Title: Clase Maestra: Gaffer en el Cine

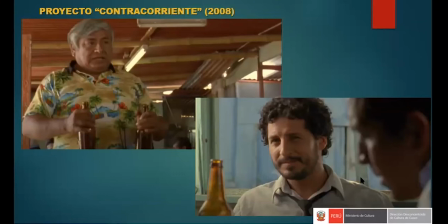[45:07]
Acá estamos en un exterior, en un interior vía, perdón, un interior de bar vía, donde tenemos muchísima presencia de luz de las ventanas. Entonces, si se dan cuenta, detrás del personaje que está con camisa,
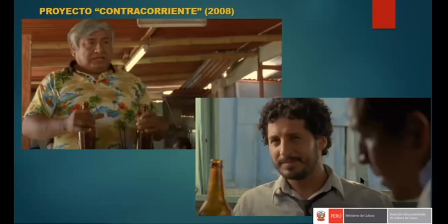[45:23]
Miguel, tenemos una tienda detrás de él, que es una ventana primero, y detrás hay una pared de madera azul, ¿correcto? Pero si recuerdan, también hay ventanas donde están, se ve el exterior de día soleado.
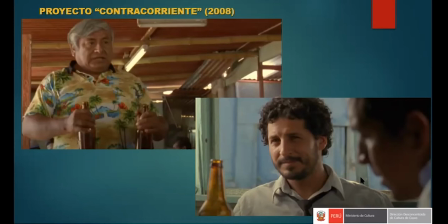[45:41]
Entonces, ustedes comprenderán, si yo trabajo, o si ustedes trabajan con exponiendo al exterior, todo lo que está adentro va a estar absolutamente oscuro, negro, prácticamente negro. Entonces, nosotros atacamos, digo atacamos, es una palabra que se utiliza siempre,
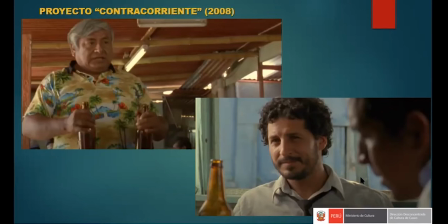[45:58]
con HMI de ventanas del exterior para poder hacer los niveles de luz que tiene ahí el señor del bar, de camisa de colores, para poder tener nivel en el interior.
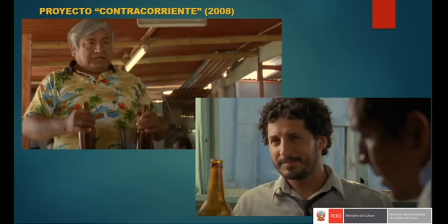[46:11]
Porque si no nos íbamos, vamos a tener sumamente sobreexpuesta la luz del interior, como se dan cuenta acá, ¿no?
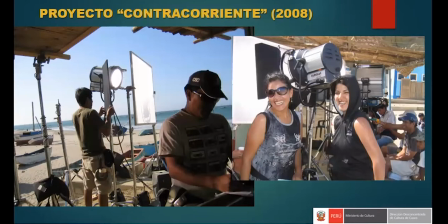[46:19]
Tenemos, a pesar de que estamos con el sol muy fuerte, claro, afuera está perfecto, pero adentro todo se ve negro. Miren mi rostro, que justamente estoy tomando nota ahí de las luces que estamos poniendo. Es muy importante que un gaffer tenga el mapeo, el croquis de todo lo que está apuntado, se está haciendo en el set,
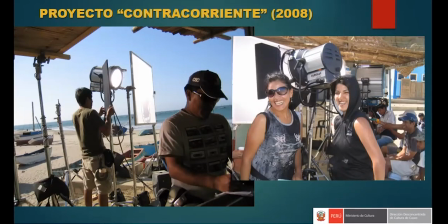[46:36]
porque va a pasar que en algún momento quizás se tenga que refilmar o regrabar una escena, y tenemos que saber qué luces estamos usando, a qué altura, a qué distancia de la ventana,
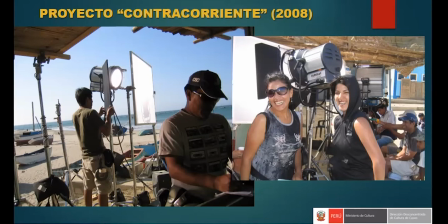[46:51]
qué tenía delante la luz, en este caso un marco de difusión, si estaba una bandera que está colocando ahí el segundo de cámara, ¿no? Entonces, todos esos detalles tienen que estar correctamente marcados, ¿no? Si el dimmer del HMI, en este caso, estaba full, a la mitad, o muy bajo, pues, etc.
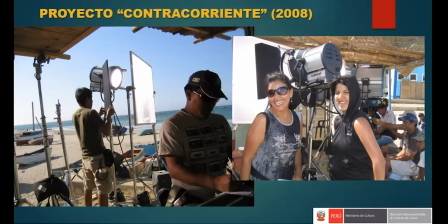[47:09]
La foto de la derecha, que también, bueno, ahí están nuestras compañeras, las chicas de maquillaje, sonriendo para la foto, pero tenemos dos HMIs ahí. Nosotros trabajamos para esta película con HMI de 4.000 watts, de 18.000 y uno de 2.000, porque definitivamente necesitábamos potencia de luz en muchos interiores, como en el caso del bar,
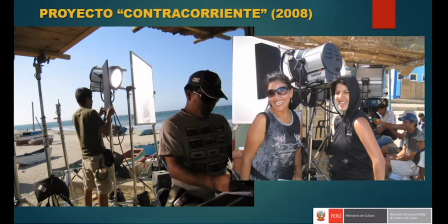[47:28]
repito, para poder compensar esa pérdida de diafragma que nos daba.
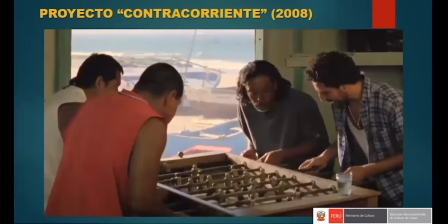[47:33]
Acá también, otro detalle importante que tienen que tomar en cuenta es cuando trabajamos con ventanas. Nosotros usamos en este caso específico, y eso siempre hay que preverlo, un material que se llama Rosco Screen, ¿okay?
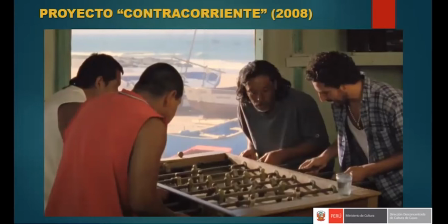[47:49]
De la marca Rosco. También hay Lee, no recuerdo el nombre, pero más o menos es la misma, digamos, la misma configuración. Es un material que tiene puntitos muy finitos, muy pequeños, y de un lado es plateado y del otro lado es negro.
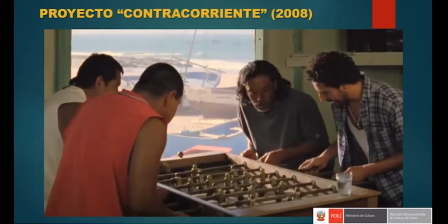[48:06]
Para la cámara no se percibe, pero... y para el ojo humano tampoco, ¿no? Pero si se dan cuenta, pareciera que está medio blureado el exterior. Y es justamente porque nos da esta sensación un poquito lavada, si quieren llamarlo así, del material que se colocó en toda la ventana.
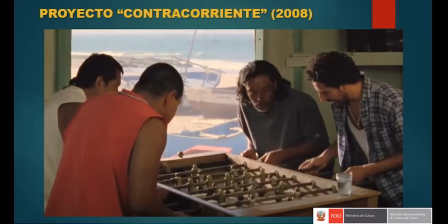[48:24]
Eso, repito, nos ayuda a manipular el diafragma del exterior para no tener que sacrificar tanto el interior. Ellos definitivamente adentro están con una luz de relleno, pero afuera están, si ven a los dos personajes de la derecha,
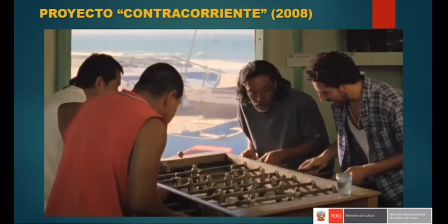[48:38]
están marcados de alguna manera recortados con los HMIs que venían del lado izquierdo. Quisiera repetir la toma para terminar este ejercicio. Quisiera repetir la escena nuevamente para que lo vean, pero presten atención a las ventanas.
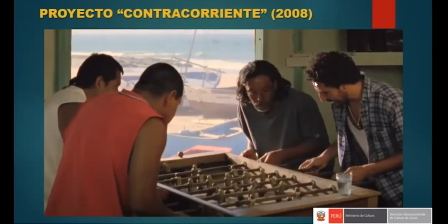[48:54]
Presten atención a las ventanas, ¿sí? Por favor. Dejo de partir esto. Y volvemos al video.
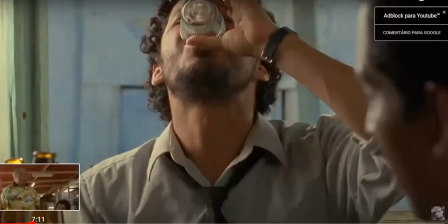[49:06]
Más o menos... por aquí puede ser.